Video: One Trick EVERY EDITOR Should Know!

What's up guys, my name is Mark, and in this video I want to show you how you can do this. No masking, no keyframing, just straight cutting. Editing, it's fantastic. And one of the things that makes editing so effective is that for the most part it's invisible, which is by design because the intention is to keep your attention focused on the story.
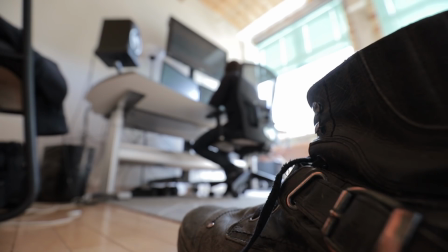[0:47]
Now there are a number of techniques editors use to achieve this, and one of the most effective used is known as cutting on action, also known as cutting on motion. Now our eyes are naturally drawn to things that move. It's biological, we can't help it.
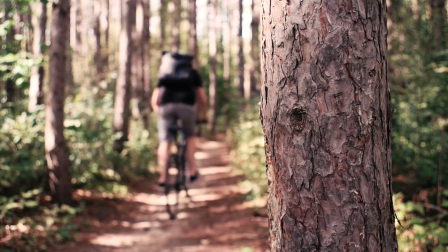[1:04]
In editing, we use this as a bit of a distraction to cover up an edit, to make things seem like one continuous shot.
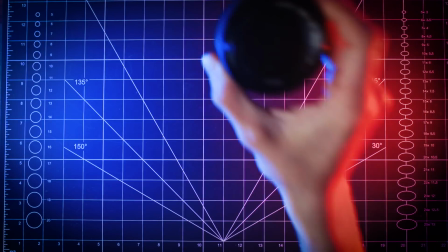[1:12]
Now the difference with this technique is that I'm not cutting from one angle to another. I'm using the same angle, which is sort of what makes it a little more interesting. Now let me show you how it works. So here's my shot. It's locked off, which is an important factor in selling this.
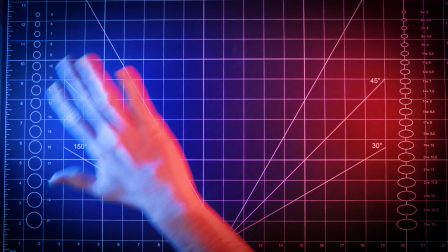[1:34]
Now the next thing I need to do is introduce some movement. Now for this, I simply wave my hand over the area I'm going to put the lens. Now make sure you cover the area you want to drop your item. Now I always repeat the action a few times just to give myself some options.
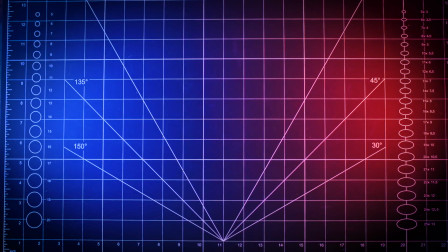[1:55]
1 out of the 3 should give me something I can use. Now once that's done, simply place the lens or object on the mat and redo the move.
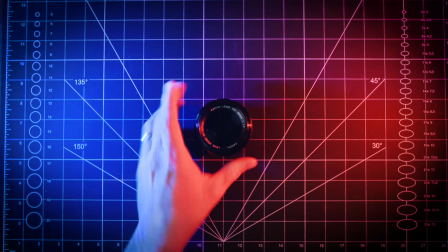[2:05]
Now it's important to try to make this action as close as you can to the first.
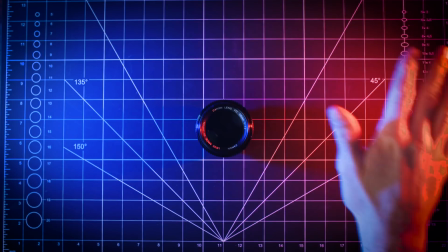[2:09]
Match the action, if you will. Again, I'll give myself a few options for cutting purposes. Now I'm going to combine these two shots in the edit to make it look like one single shot.
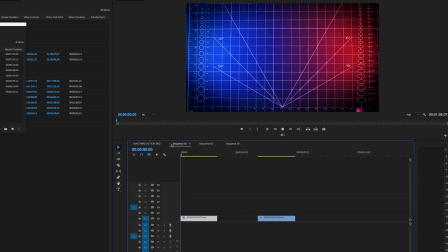[2:26]
So here's my first shot. Now what I want to do with this shot is find the frame where my hand would cover the area of the lens. This looks about right. Now I'm going to make the cut point here.
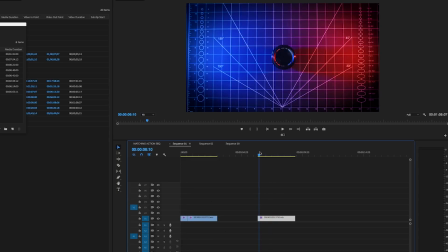[2:44]
Next, I'm going to grab my second shot. Now because we're trying to make this look like one seamless action,
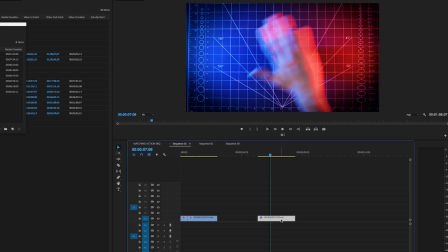[2:51]
we want to find the appropriate frame that will match the action of the first shot. If I combine these two shots and hit play, I can see if it's working or not, and make small adjustments from there.
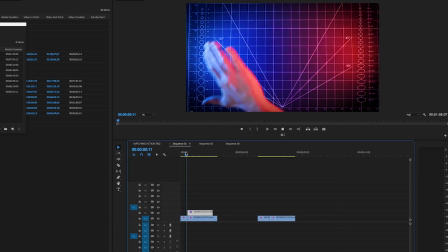[3:04]
Now it's important to study the motion and location of the hand in both shots.
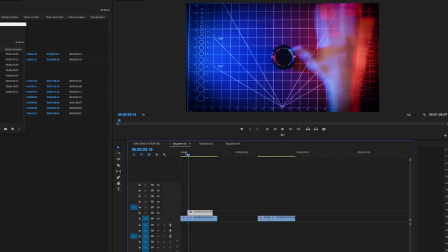[3:09]
Make the cut too early or too late and the edit looks janky and doesn't land. Now you can judge this pretty well with your Mark 1 eyeball,
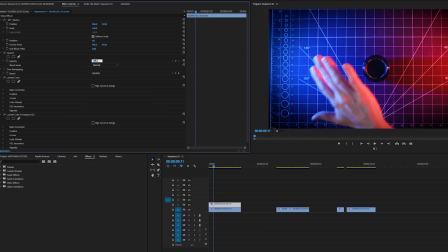[3:19]
or you can overlay the second shot on your V2 layer and adjust your transparency to see where your blocking lines up.
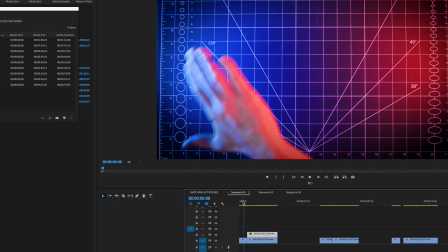[3:31]
Now the natural motion blur of the move actually helps hide the slight inconsistencies between the blocking of the two shots.
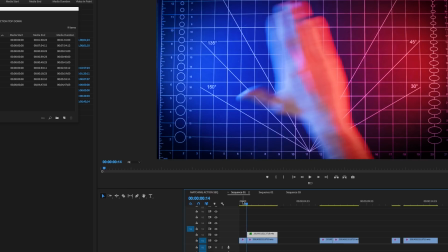[3:38]
Played back in real time, however, and you have a hard time spotting it, and it looks pretty darn seamless.
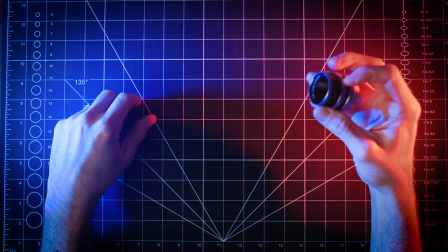Now this example really is in its simplest form. You can up the difficulty from here, but understanding the basics of how and why it works will help you plot out some more complicated moves as you get more comfortable.
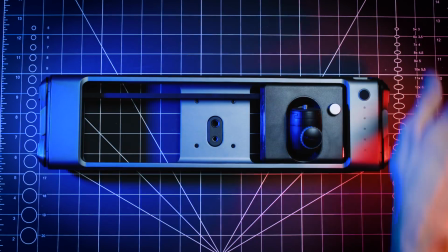[4:07]
Now, all you need are a locked off camera, the introduction of motion into the frame, and a strategically placed cut.